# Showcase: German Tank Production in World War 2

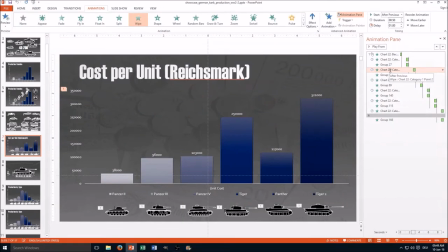this part is in chart animation as you can see and this one is a tank animation you see here it's red and now here it's no red is probably not the right color light orange and then you just regroup them just
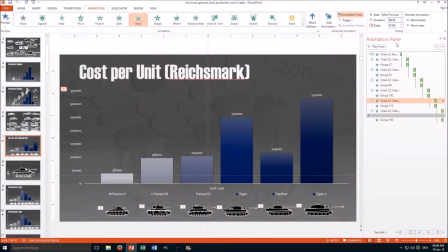move them in so basically you create your animation then you have all of them here and then you create the animations for the tanks and then you move them with drag and drop between at the right positions
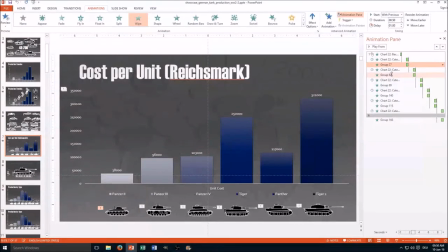and you choose the correct coordination with previous after previous on click that I take as
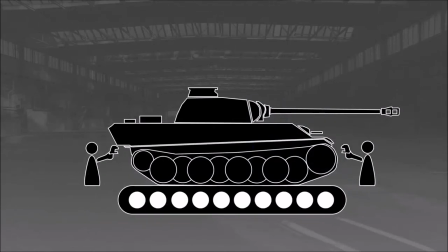an example one tank and explain how it was possible that it was so cost-effective and this little guy should indicate that slave labor was performed it's not completely clear out of the visuals but I thought
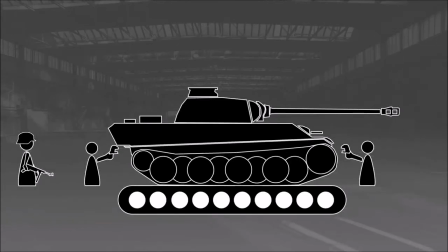how can you visualize slave labor I could have added a ball and chain to the little craftsman but it wouldn't make really sense I think if I had no narration I probably would have done it but I think it's pretty clear if you
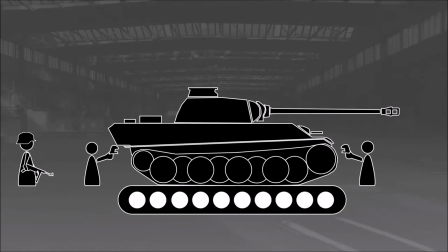move this little guy in and say well it was performed slave labor so
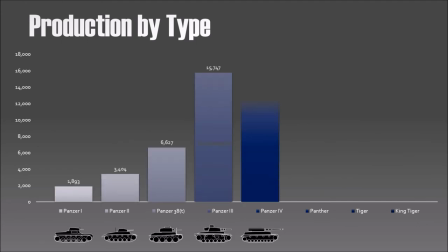finally i have another chart with production by type nothing special here the next part is i just focus on two tanks
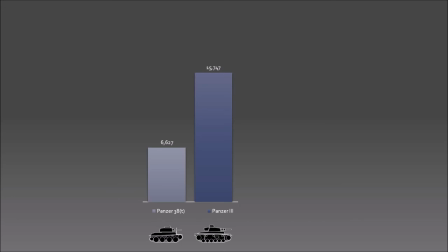and how to do is is simple you need two slides and you need the chart of the first slide and make a screenshot of it you can use save as picture the problem is powerpoint outputs a picture that looks different actually than it is
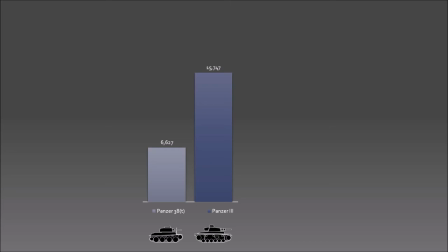displaying the presentation mode so what it do is it go in full presentation mode with the chart here
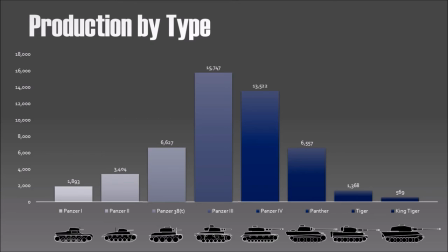you press print screen and then you go to editing mode and you paste the picture and
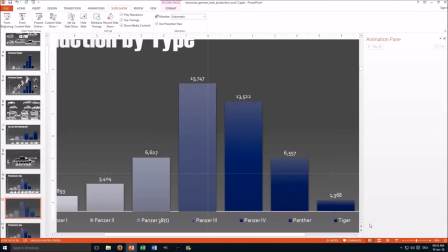paste here we go and
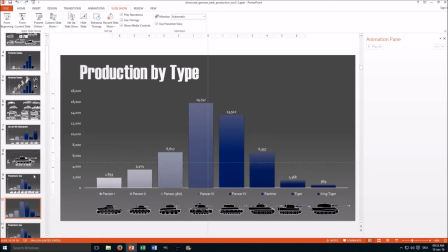if you look you see it's actually bigger so So you need to adjust it in size,
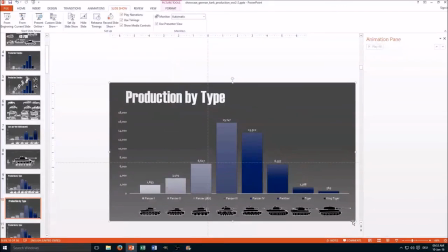usually it's I think 36%, I do it by hand now.
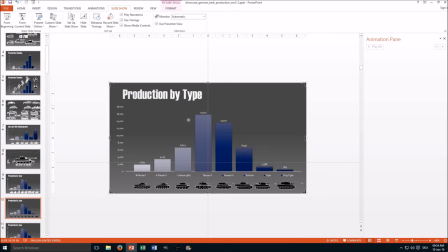So the next step is, you crop the picture to that part you want to show.
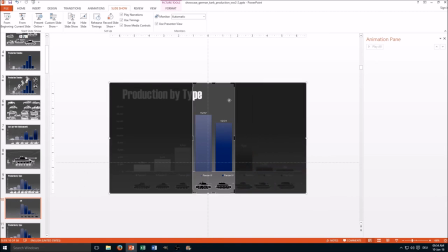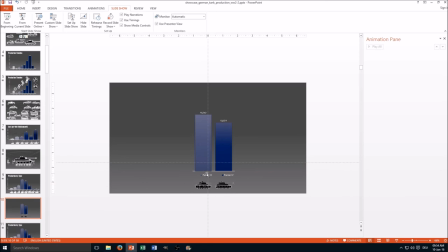And then you also need to ensure that it's on the correct position. In this case I'm not going to fine tune this. And then you need a simple transition, like a fade.
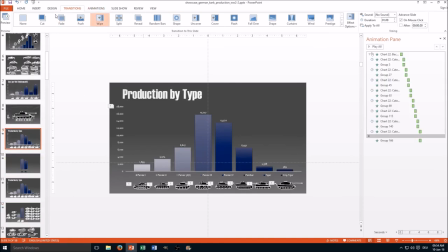so let's make a test and
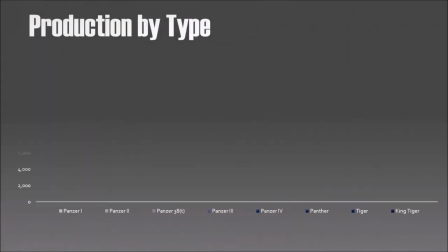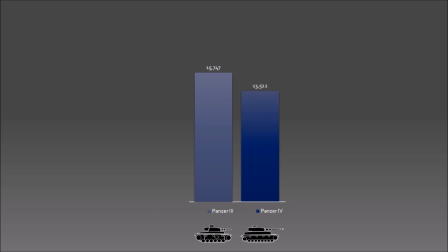here we go as you can see it's pretty simple and
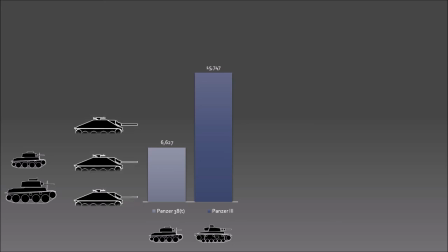then here I talk actually how these numbers are composed and how many sub variants of the tanks actually are included in these numbers nothing special here on
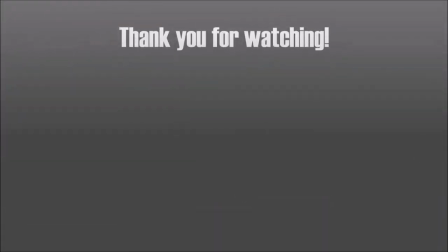this part well and then I conclude the video also thank you for watching please like
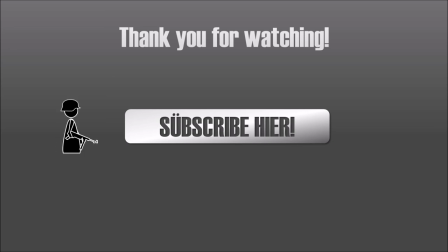comment and subscribe if you want to check out my channel click on the link below and see you next time